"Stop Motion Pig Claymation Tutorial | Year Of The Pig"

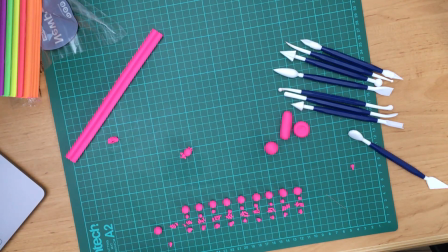4:13 Now it was time to make those other piglets, so I started making a piglet production line.
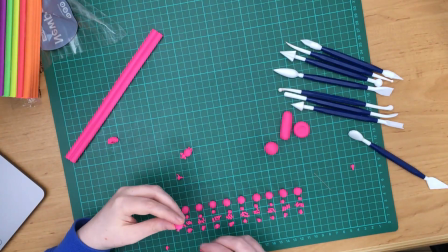4:18 I separated each of those little pieces of clay that we cut earlier into bits and then made their bodies,
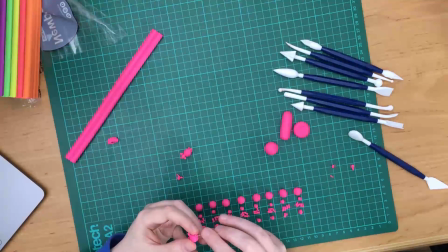4:25 their heads, their legs, and then started assembling each piglet one by one. Now I soon found that these piglets were taking quite a long time to make.
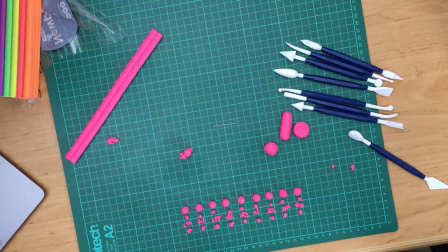4:33 Originally the plan was to make 10 piglets, but I decided to lessen that number down to 7. I feel like it's always good to have an odd number of things, and I felt like 7 was enough.
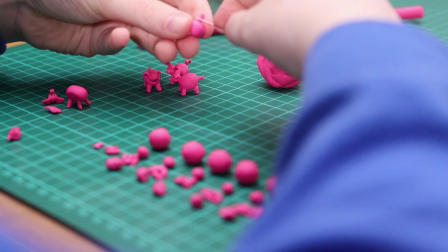4:44 10 was too many, it was just taking me too long, and instead I used the extra balls and piglet bits to make partial piglets.
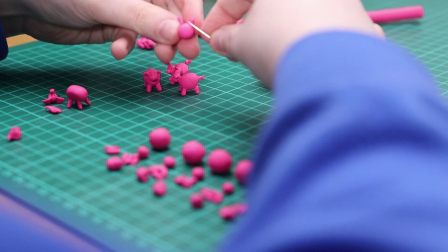4:51 So I didn't add all the detail to them, but I thought I might be able to use them as a in between if I needed them.
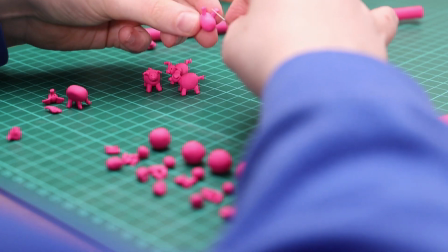4:57 So that's what I did with the extra piglet bits. You can see here I've got a little group of piglets already.
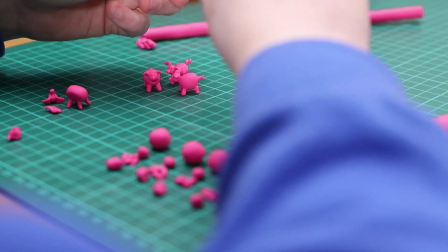5:03 Very, very cute. Yeah, they are quite fiddly. Each piglet was about the size of my thumbnail, so they're pretty tiny.
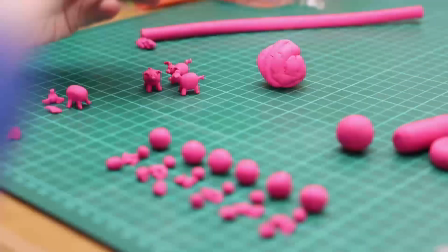5:08 You have to have quite a bit of patience and some really delicate hands to get these done.
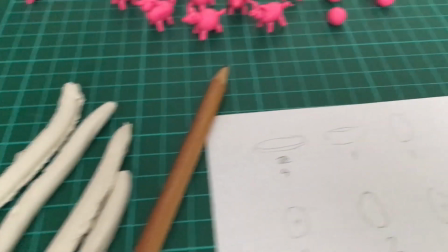5:14 Now, I was all ready to start the animation.
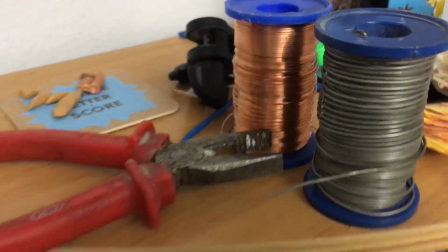5:16 I've got my wire, I have got my wire cutters, some white plasticine in case I need that for holding up rigs,
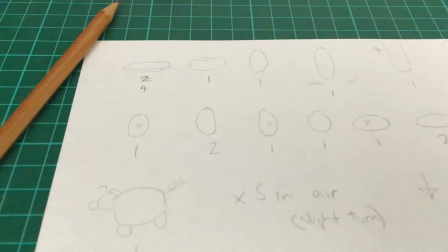5:24 and then I have just jotted down a rough sequence of how I thought the animation would play out,
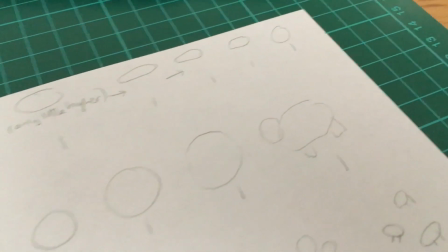5:29 what shapes I want to replace out, and roughly how many frames I think each part of the animation is going to last.
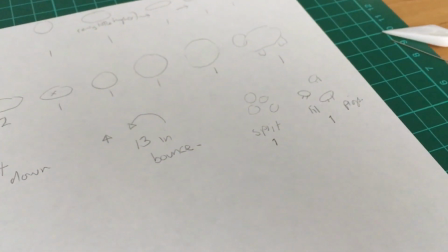5:34 This is just a guide for me. It's almost like a dope sheet.
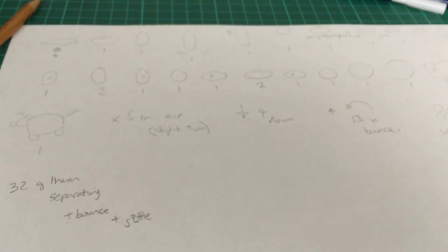5:37 If you don't know what one of those are, they're also called exposure sheets, and it's kind of the thing that you see at the side of Dragon Frame.
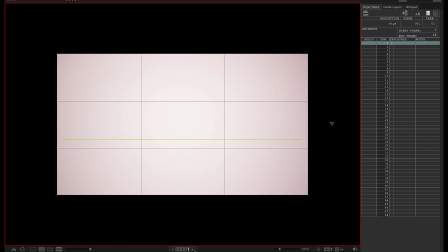5:44 If you're using that on the right hand side here, you can add in information to remind you of what you need to move or what needs to change in each frame.
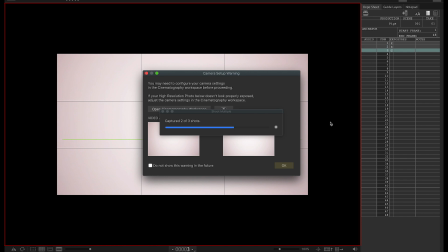5:52 Now, as usual with every animation I do, I take a few frames of the blank scene to begin with.
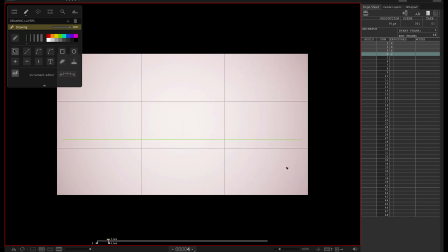5:57 This is so that I have a clean plate for editing out the rigs, which there'll be a lot of that in this animation,
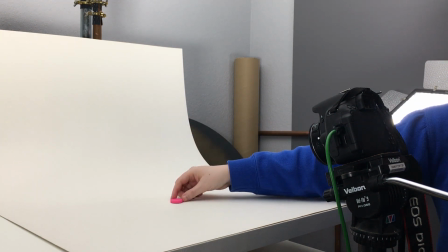6:03 and also just because I like to have it as a handle in case I want to start the animation on a plain environment,
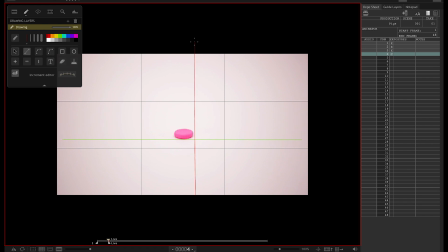6:11 which is what I do in this case. So now that I'm in Dragon Frame, I've got my first shape in the frame. I'm putting guides in to make sure that everything stays in place.
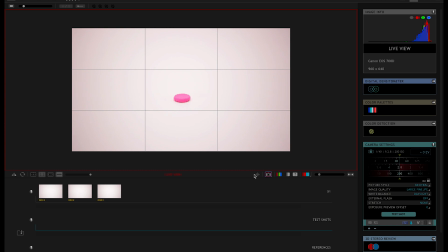6:21 I've got some red vertical lines to keep everything in the center, and then I've put a green line across horizontally to make sure everything is in the plane of focus.
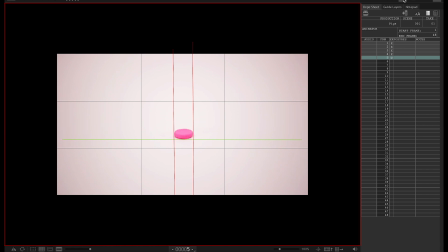6:28 And I've punched in as well to make sure that the focus is definitely sharp, because you don't want to do it all and realize that everything's soft.
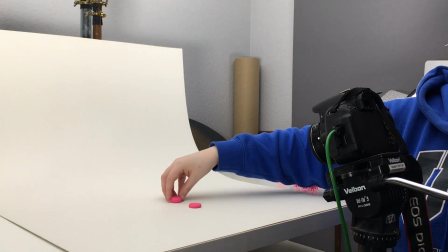6:34 So the first part of this animation, as I was saying before, is to do a ball bounce.
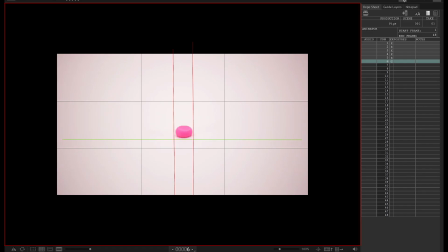6:39 So I'm switching out my pink ball shapes to make a bounce. It starts off squashed on the floor, and the shapes become stretched as they're going up to show the acceleration.
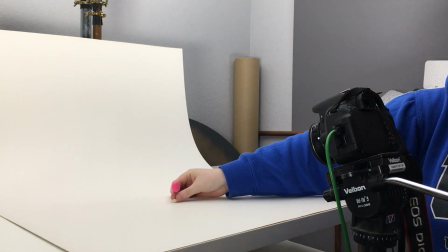6:47 You can see that the rig that I've used here is a little bit of white plasticine at the bottom, and then a piece of very stiff wire to hold the shape above.
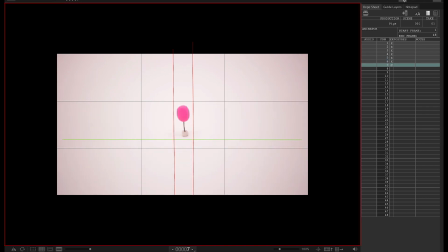6:55 I felt like this was the best rig setup for this animation.
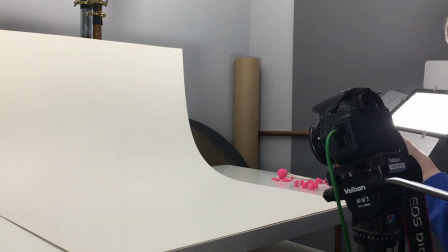6:59 It does take a bit of patience because things aren't as stable as they could be, so you just have to wiggle it and make sure that it is steady before you leave the frame,
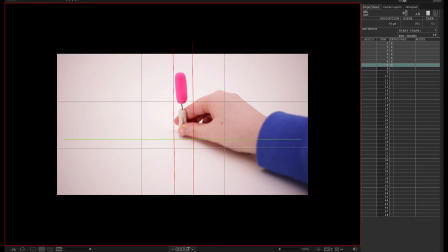7:05 otherwise it will fall over, just like this one did here. But I also want to point out I used white plasticine.
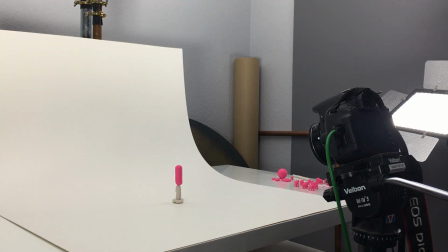7:12 This is in a white environment, and I felt like by using white plasticine as my rig,
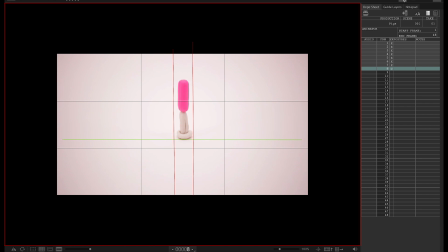7:17 it would minimize any color that's cast onto the white paper that I'm using, because when you erase a rig out, you don't want there to be color in the shadows that you need to erase out as well, because that will kind of ruin the illusion.
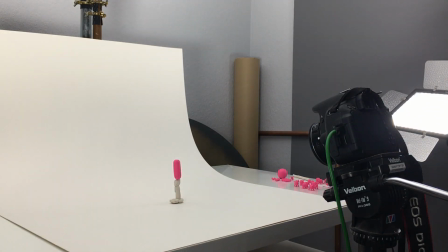7:31 So if you're using plasticine for rigs, probably best to think about that as well.
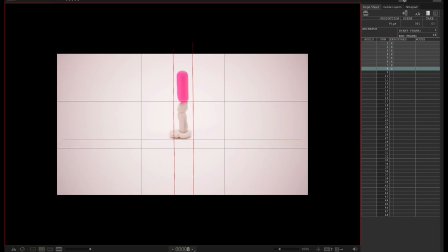7:36 Make sure that the color of the plasticine isn't casting an unwanted shadow.
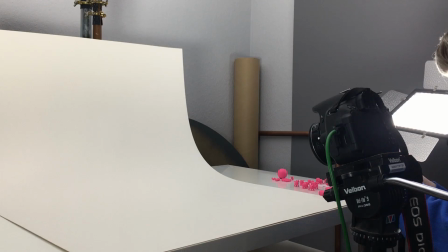7:41 You can see the paper that I've used here actually for my environment.
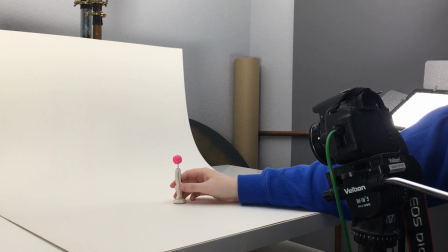7:45 It's just a big sheet of white card, and I have stuck that with blue tack to my table and then to the bar at the back of my table.
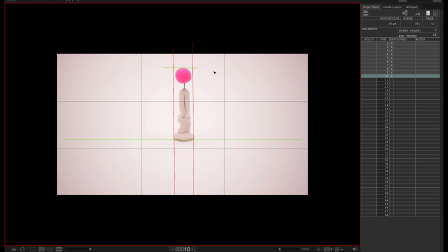7:54 And this curved shape where it sweeps up like that is called an infinity wall, and often in animation studios they'll have these.
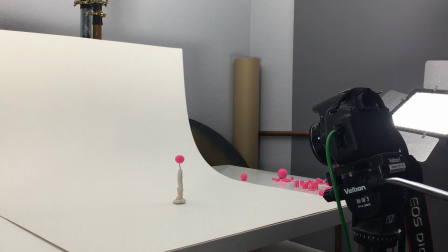8:01 They'll be made out of wood and they're often painted, and this kind of gives you that very smooth environment. You don't see any line or crease from where a piece of paper at the back is joining a table.
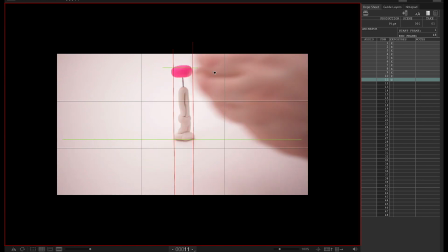8:11 It's very smooth, and it's used a lot in photography and film and everything.
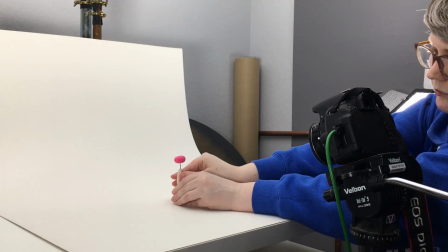8:16 It's a common known thing.